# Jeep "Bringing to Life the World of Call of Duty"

In putting a project of this scale together, where expectations are going to be incredibly high,
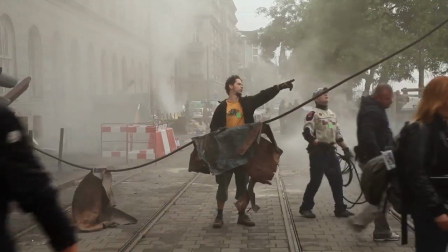because the video game is the most popular video game in the world, and Jeep the brand is one of the most popular brands in the world, you have to put a crew together that really kind of kicks butt.
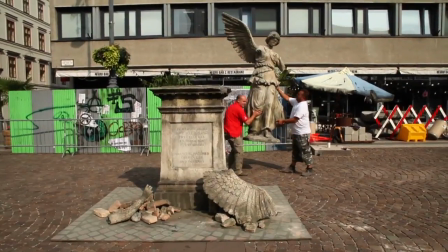And we started that process by looking at some of the films that we used as touch tones in our creative presentation. We looked at films like Black Hawk Down, Body of Lies,
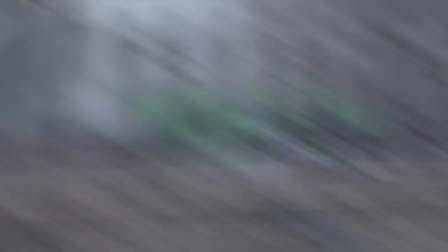The Bourne Identity, And we said, hmm, I really want my little commercial to look like those films.
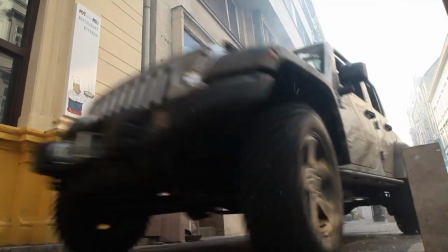And so we went and saw who was the art director on those films, and we found Rob Cowper. In terms of the ambition of a project, giving it a sense of reality, but being careful about certain choices, tying in with the game. As you can see, it's all new sets within old buildings, or it's destroyed streets that aren't destroyed.
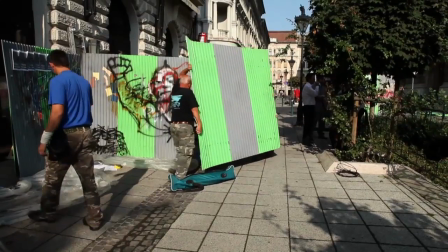It's using dressing very cleverly and quickly. look at all of what you see in the camera. The challenge was just the sheer amount of stuff we had to throw in the shot.
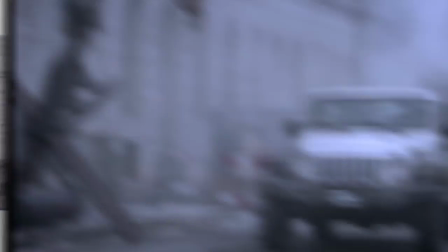In 60 seconds we had about 44, 43 visual effects shots.
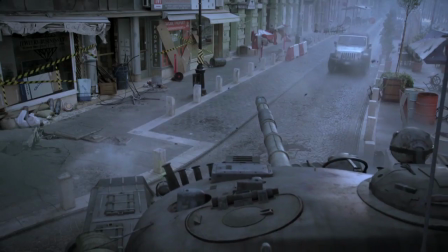We basically looked like it was a war zone. I mean it's based on this game. It was supposed to kind of look like France after it's been embattled for months.
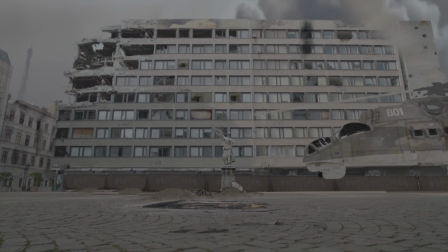Every building, the basilica, and the building to the side and the road. Every structure in that had been painted over.
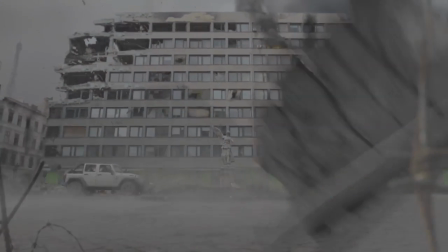Shell hits, mortar hits. Layers upon layers of like this dust and smoke and debris all blowing around. There's not a pixel on that screen that we didn't touch.
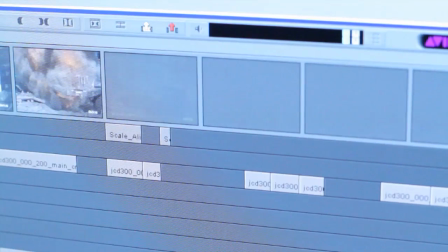Our job is literally to make sure viewers don't have any clue that we did anything to it whatsoever. When you're shooting in a city, you can't really fly a helicopter right down the middle of it.
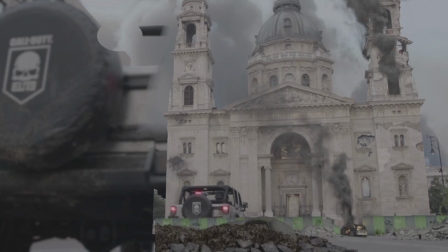And you certainly can stage war. Basically it's my job to make that scene look as realistic as possible.
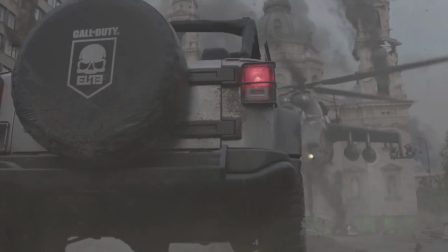It was just a beast in terms of wrangling. It was certainly on the level of some of the biggest features that get done.
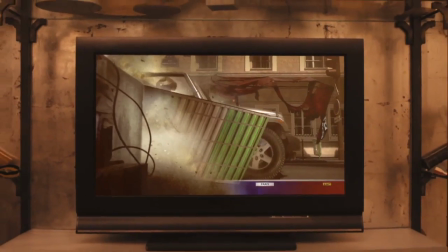We had to find a way to show the gameplay footage. But we wanted to do it live action because it's way more awesome. And so we had to find a way to merge those two worlds. And what came out of that was basically showing the gameplay footage and
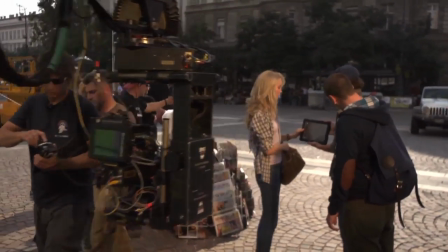then you see that any time it's gameplay footage you see that it's on some kind of screen of some sort.
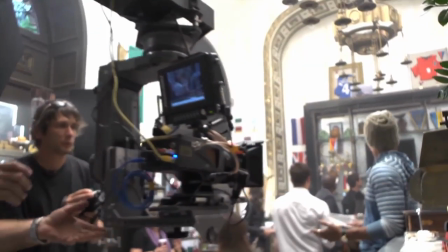We have a big story thing happening in this where we're juxtaposing high speed moments that are lit in warm light that represent our real
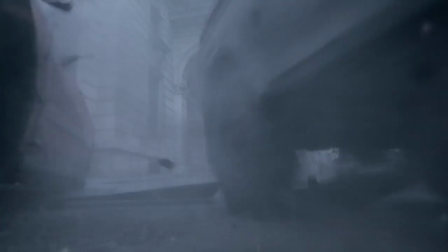reality and the cold of war which is shot real time with a high shutter angle with kind of cool lighting.
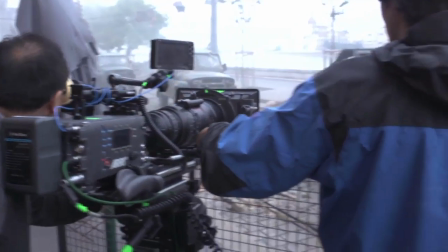And Larry was the kind of guy we wanted because we really wanted to be experimental with these two worlds bringing them together for authenticity.
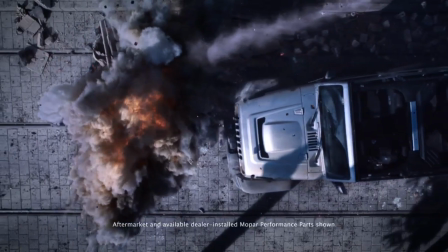This commercial has a lot of slow motion crazy things and a lot of that is very similar to what we did in Watchmen with the very high frame rates and super slow motion. So hopefully some things I learned on that movie we can use on this commercial. So many visual possibilities in this commercial and I love doing things that are visual.
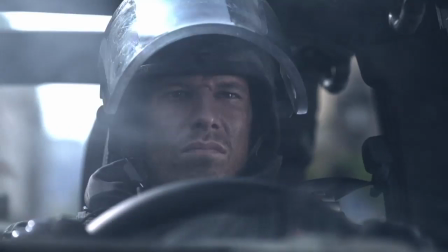There's action, there's explosions, there's also drama, slow motion, special effects.
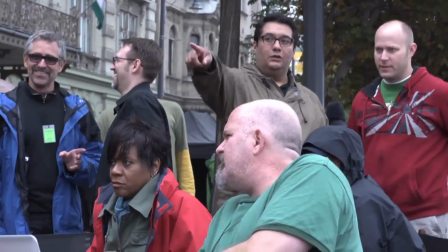It's grown immensely and just flowered into this incredible, exciting piece of film.
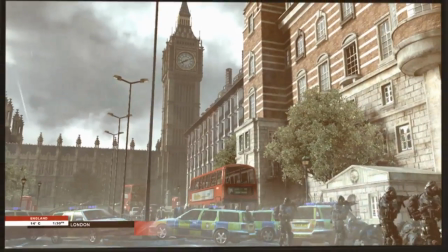in europe and america has launched this plane insurgents have had mandatory evacuation
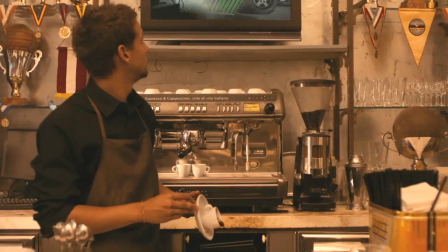toughest